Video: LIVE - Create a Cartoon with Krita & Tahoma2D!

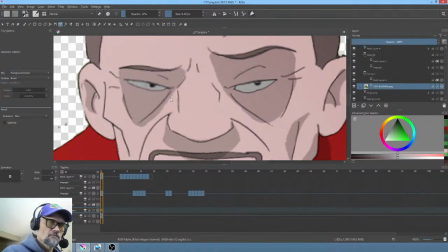It's gonna hit the G key, and I think what I want to do is just extend, sorry, opacity. Silly goose. I did a silly goose thing.
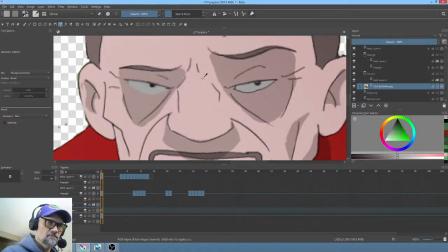Yeah, that's a little better. Do that. Get that. Hit the B key.
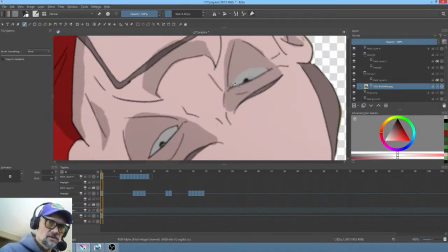Make sure we got our brush correct. Let's spin this baby around and let's magna doodle.
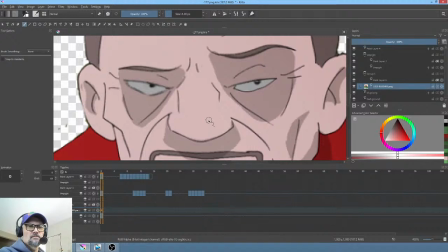All right. Not perfect, but
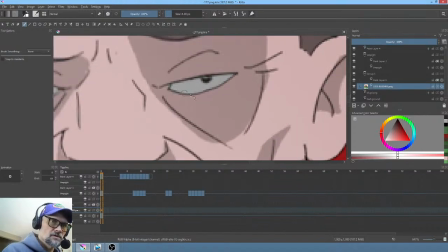better. And frankly, what I really think I want to do is just go like this, just touch this one up to make it comply a little better with the other one, because the other one's got that little bit rougher
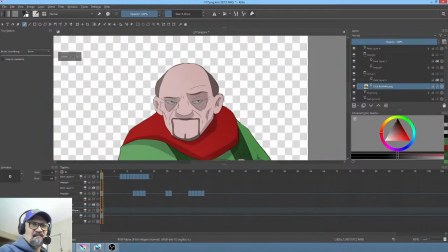look to it that I like, to put it quite bluntly.
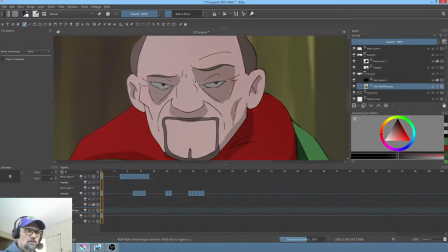Okay, let's save our work, hit the tilde key so we're not soloing things,
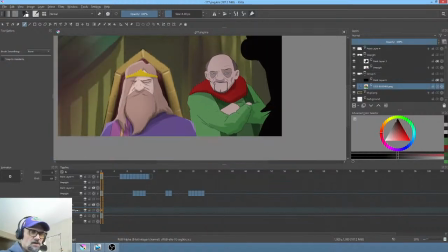and let's just look at our action here, our timing. Okay, yeah. So here's what we're gonna do. This is good. I'm gonna give Golek. Let's put Golek here. I'm gonna give Golek a keyframe like this.
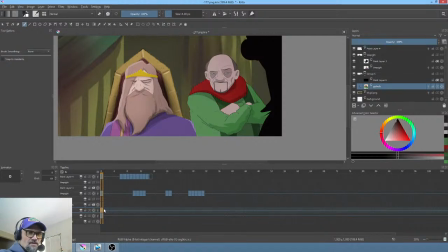Control Insert. And then the very first thing I'm going to do on frame 5,
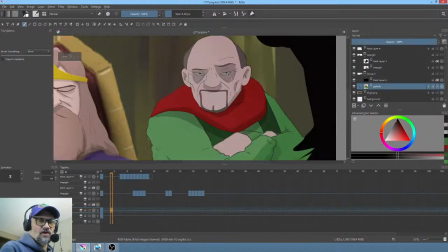we always like to give about a half a second for the cut to settle before I start changing things.
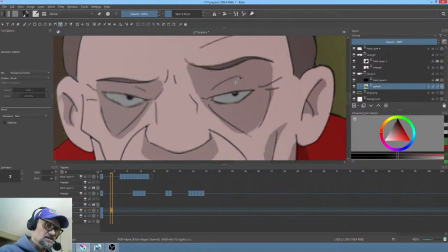Otherwise, the audience never even sees it. It just kind of blitzes by.
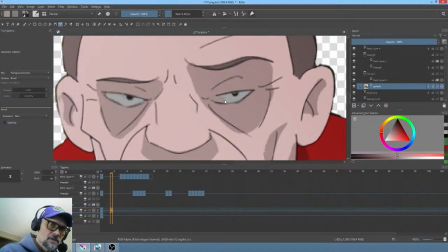Okay, so what I'm going to do is solo this layer, and I'm going to give him an eye blink. Okay, I'm feeling it when I watched it through just a minute ago. I'm definitely feeling this really almost casual, carefree eye blink thing going on.
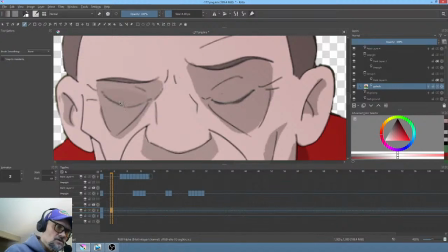You know, I'm thinking maybe a little more deeply about what's going on here in this shot emotionally than I probably need to. It is a freaking cartoon after all. But hey, there it is.
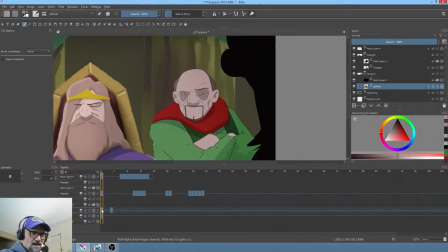All right, so now if we're going to do that, and this is an eye blink of contempt. So it's not going to be a 1-framer, it's going to be a 2-framer, and frankly maybe 3. Let's look at it.
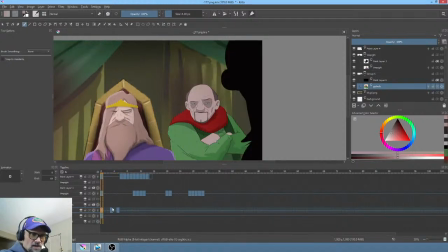Okay, Bob. Okay, I really want this actually more like here. So as Asher's passing away from the scene, yeah, and this is not showing enough contempt.
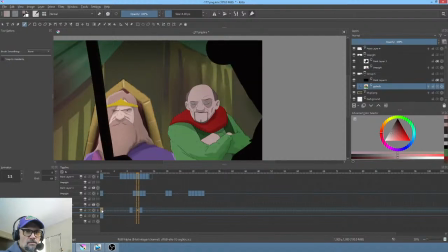I know, again, like I said, it's very subtle. Yeah, very, very pokey. And now we're going to play around with his acting. What's problematic here is right now I'm looking at Golek.
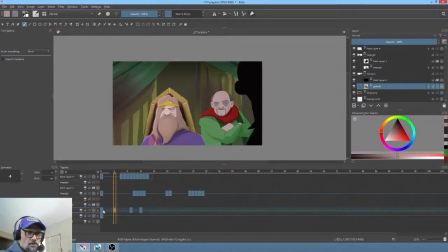Now let me just think about this. Right now I'm looking at Golek, and as a result, I'm not even seeing what the king did. You guys out there, weigh in for me.
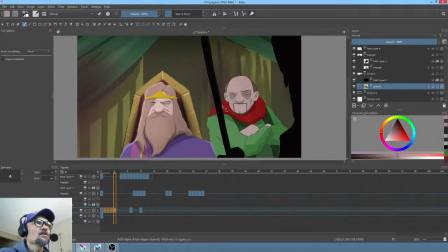Okay, let me see here. I'm going to look at the comments, and then I want to ask you guys a question.
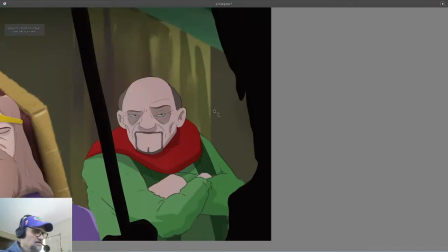When I run this shot, okay, I'm going to hit the end key. My question is, what do you see?
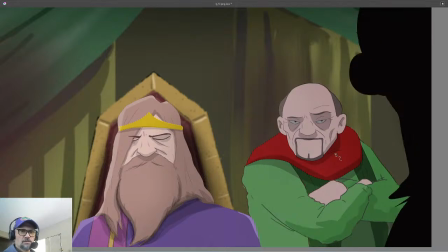What's your attention on when you watch this sequence? Now, out of context, it's probably hard to say.
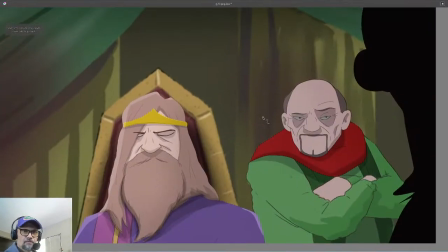Okay, Krita's acting a little stupid, but... Okay, so I'm hitting the rewind.
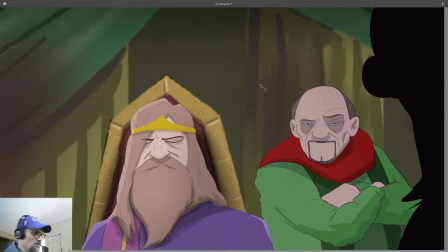And now I'm hitting the L key, which I currently have mapped to playback, and for whatever reason, when I'm in full screen mode, it doesn't work.
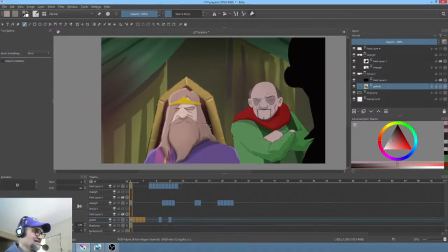Really? Man, that's the kind of stuff that drives me up the freaking wall. Not wanting to get into a rant here, but it's like, OMG.